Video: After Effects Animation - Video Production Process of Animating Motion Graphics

And we do that by pushing it further into the 3D space and then resizing it. And that needs to be done with every single piece of this animation.
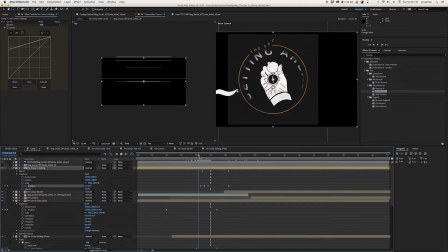767s
This is just the beginning of the three-dimensional spacing, and we're going to revisit it a little later on.
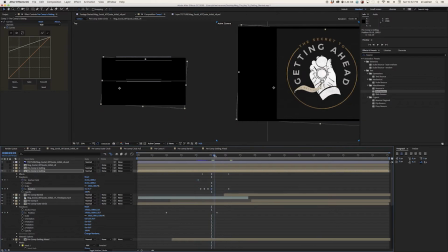774s
Now we're going back, and I want to get the center piece, the is getting banner, in the right area, but I want it to have its own motion as well.
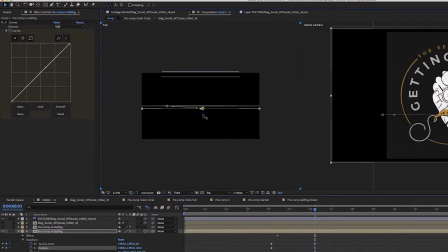786s
So what I'm doing is putting it in the three-dimensional space,
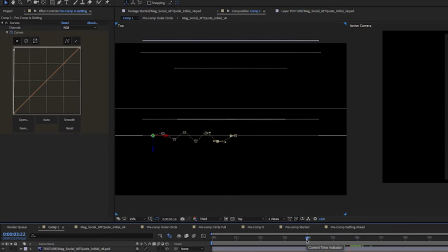791s
and I'm just going to try something because I have a little time to explore here, and I want it to move along an interesting path.
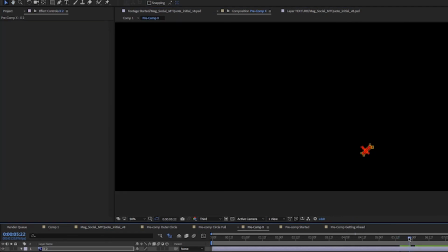799s
So I'm creating this path for it to follow.
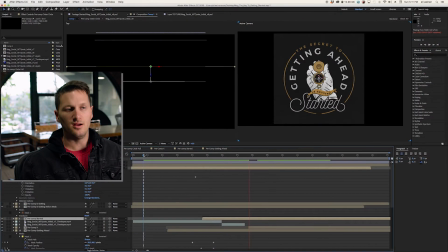805s
Because we're working in a three-dimensional space, there is a lot of little tweaking that needs to happen in order for things to line up.
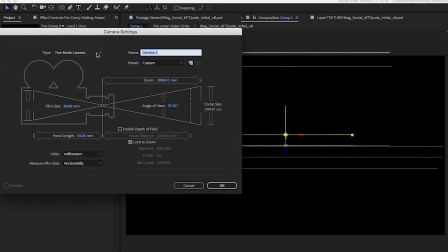815s
Especially now at this point, as I put a camera into the sequence, every little movement of that camera is going to change the perspective of the graphic. It's important to me that I use the depth of field, so that's what I'm going to go ahead and select here.
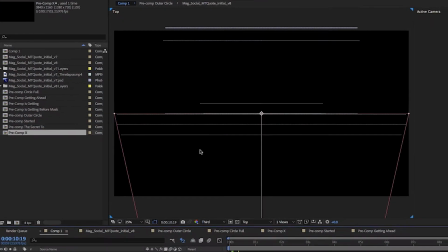832s
Want to double check the settings to make sure that everything ends up right.
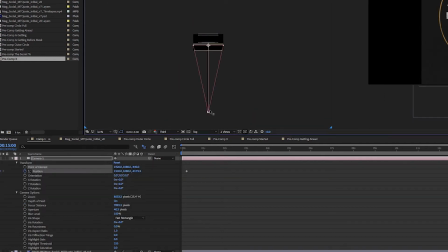836s
Now I really want to play with that camera and the motion that it takes through the actual animation.
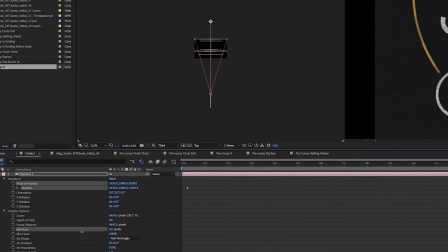842s
That camera is going to control what the end user sees,
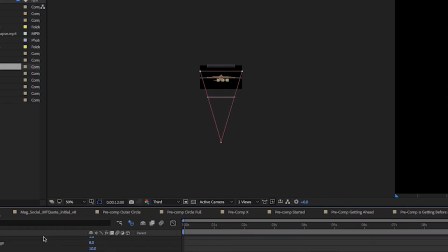847s
so we really want to make sure that that motion happens in a direct and meaningful way.
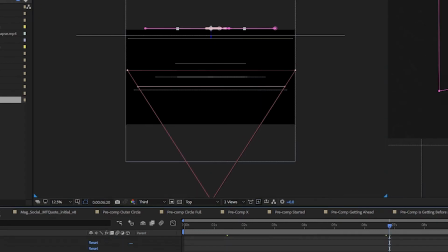855s
This process takes quite a bit of time. So what you're seeing me do is move things around and resize them and make sure that they're sitting where I want them to be in the three-dimensional space so that different areas of focus come in at an appropriate time.
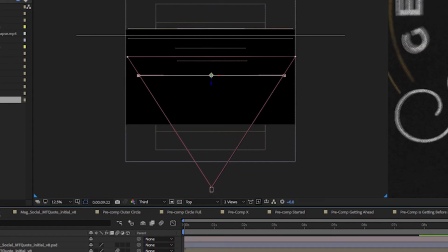872s
What I wanted to happen was the way that you would read this,
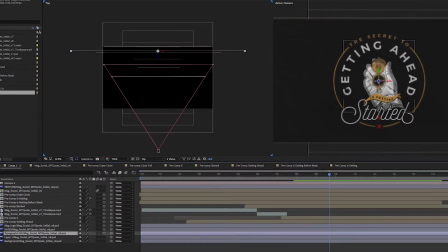877s
or the order that you would read this, to happen with focus as well.
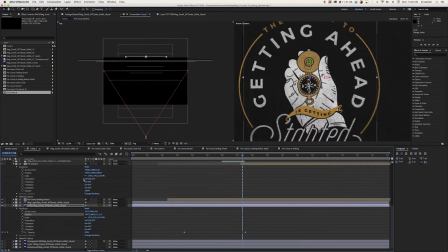882s
So I want the first thing to be in focus, the secret to, then getting ahead,
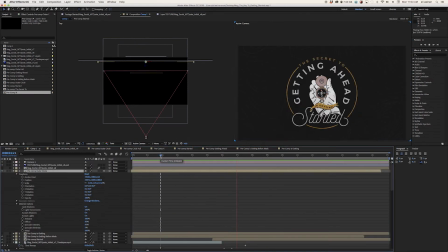888s
then is getting, and then started.
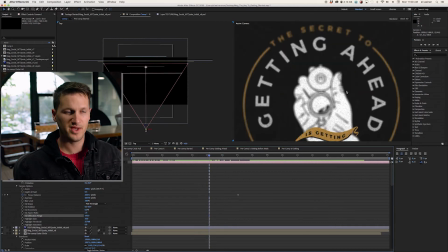894s
That way the user's eye has a little easier time following, especially when there's so much going on like there is in this graphic.
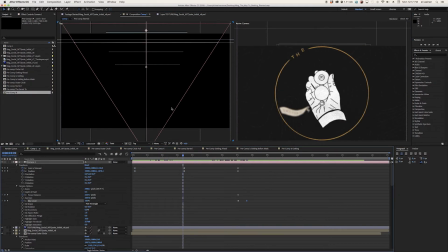904s
At this point, nobody else had seen this project, and I felt like I wasn't necessarily in the right spot and wanted to get some insight from our creative director, David Carrillo.
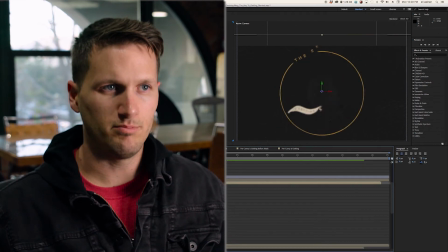916s
What he said, I definitely agreed with. The banner flag coming in wasn't necessarily working.
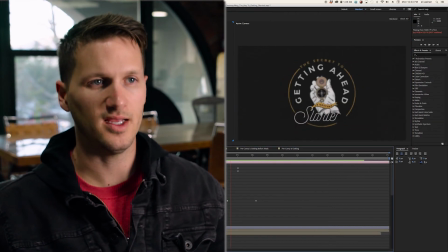923s
It just didn't feel right, and I definitely agree with that.
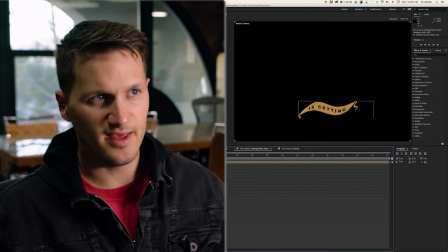927s
So we devised a new plan, and I was going to make that come up through the cuff in the hand.
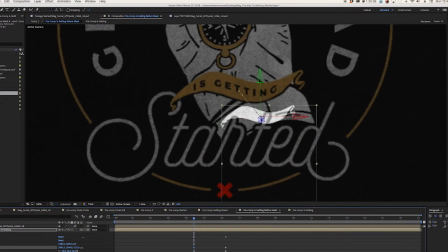936s
So there's that little space that you see in the hand,
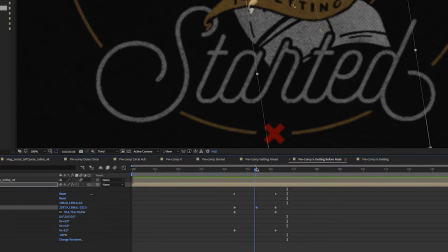941s
right around the wrist, and I was going to have it pop up through there in a subtle manner.
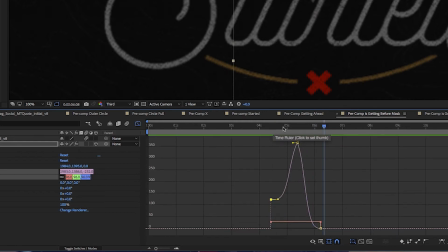949s
Now we're actually going to go through and refine the is getting banner, and what we want to do is have that come out of the cuff like we talked about earlier, and that takes quite a bit of different movements.
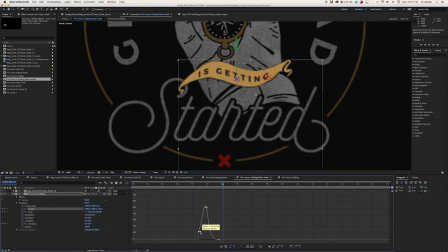962s
I didn't want it to feel stale, so I'm doing a little bit of a rotation.
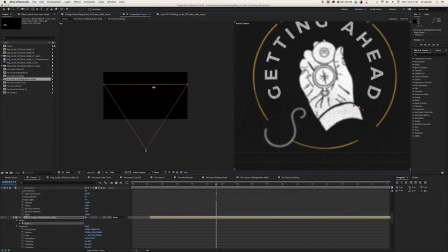966s
I'm having it come up and forward in a three-dimensional space, and that's going to give it a little playful feel.
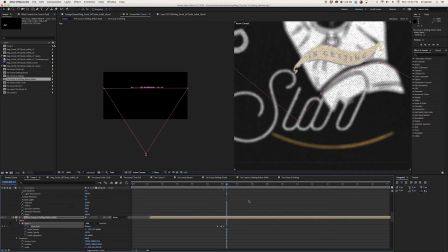974s
Now I need to mask it so that it doesn't show up on the hand. We want it to appear like it's coming out of the hand.
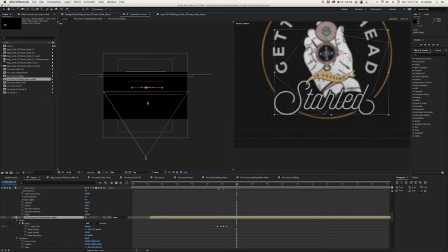981s
This takes quite a bit of time to dial in and get right.
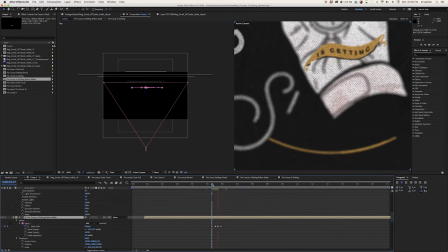985s
I'd also had some exposure changes earlier, so I figured I'd get rid of those now as they no longer serve the purpose.
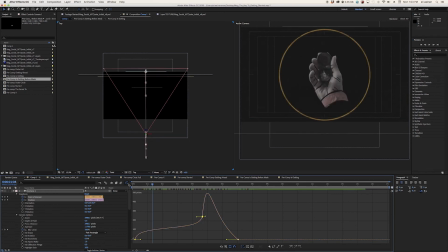994s
Now that we have the camera movement pretty dialed in, I wanted to add the background topography map, and I wanted to give it a little extra flair.